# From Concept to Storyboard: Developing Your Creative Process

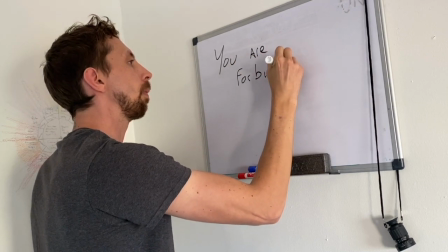It's a striking message and will make the audience immediately wonder why that character is not allowed to leave.
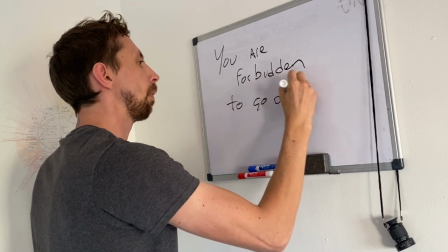It gives them a reason to stay and watch to discover the reason.
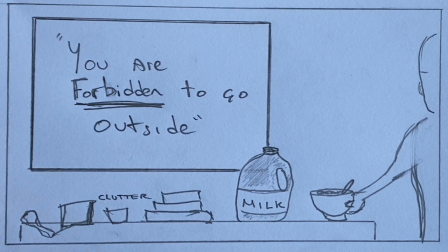My first thought was to have him face away the camera, the audience, making him feel unseen, locked away from the outside world.
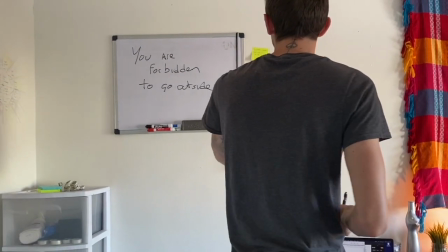But I wanted the whiteboard with its message to be bigger than him, as if it's oppressing him, overbearing, and I wasn't too sure how to make him physically small.
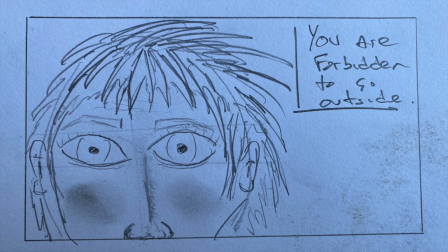Perhaps a close-up on the character's face, with the message visually next to his head, suggesting that rule is always on his mind.
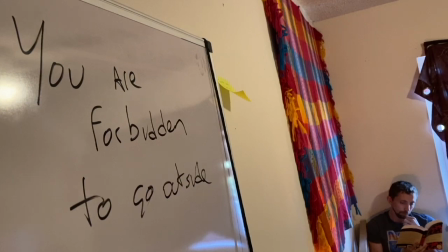Or maybe, the focus could be on the message, with the character in the background blurred,
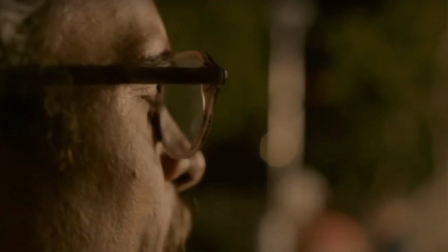so the audience would see someone or something moving, but we're unsure what or whom, and then the rack focus could introduce him second.
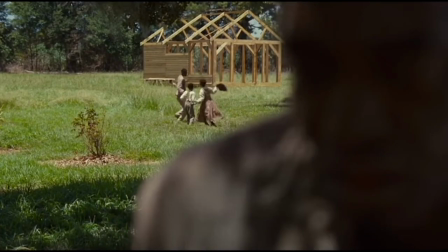Being blurred from frame reinforces that feeling of helplessness, of being disregarded, unimportant.
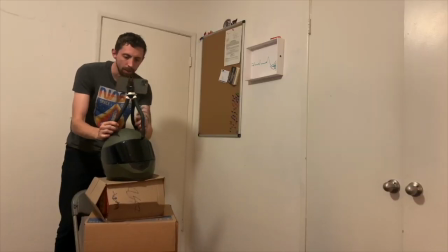But it's a little difficult pulling a rack focus on your own.
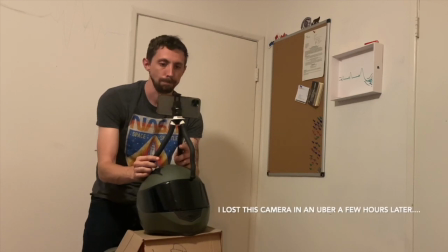All I have is my iPhone camera and no crew to work with, so resource filmmaking is kind of forcing me to amend my creative desires.
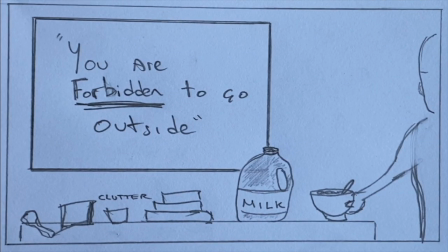So here's the first frame that I drew. Potentially I could be zoomed in on the message and then track backwards to reveal him second.
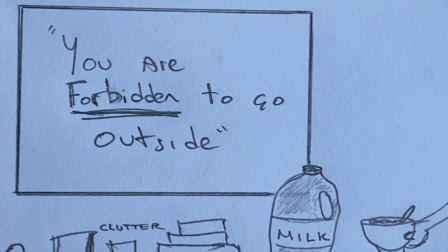The audience would only know that he's there because he's eating cereal.
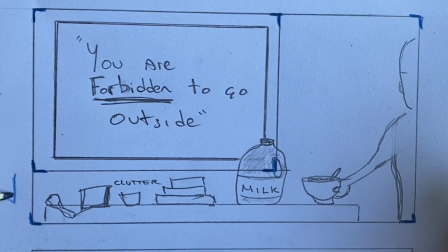The way you show it on the storyboard so your director of photography is up to date is by adding arrows to show the direction of camera and character.
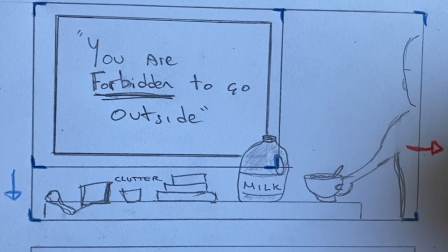I do blue for the camera and red for the characters. A storyboard is a good starting point to be better prepared for the day of the shoot,
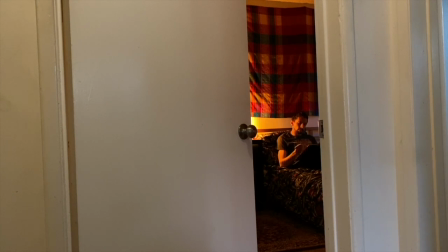and it's a great platform from which you can improvise and be inspired and allow for healthy conversations between you and your director of photography,
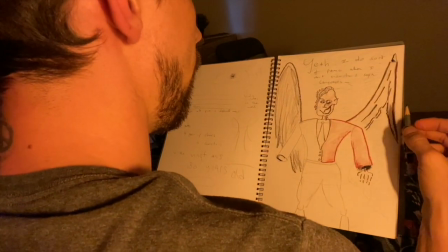who is likely to give you ideas to strengthen your vision.
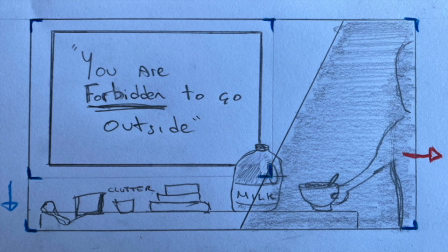A quick additional example, you could shape the light so that the message is lit while your character is left in the dark.
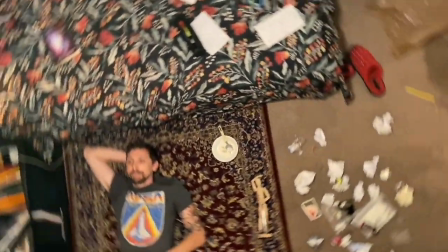Possibilities are endless, interpretations are infinite. That's why it's so fun.
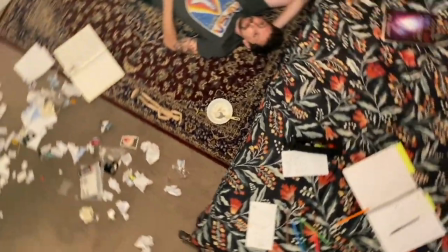And also why some artists are consumed by the work they do. Because we don't only want to express ourselves as best as we can, for our sake,
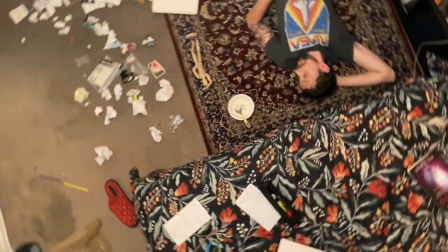so that I may know myself better, to find my voice and remain authentic to what brings me joy,
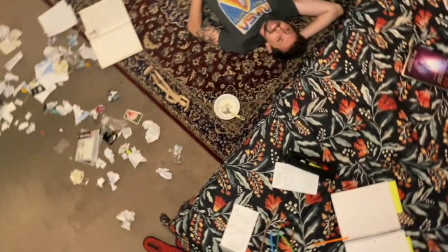but to also find the best ways to communicate and connect with other people on the complexities of what it means to be human. Thanks for watching, like this video, subscribe to my channel, get involved in the comment section below, and the short film that I made based on that little script that I wrote is next on the list.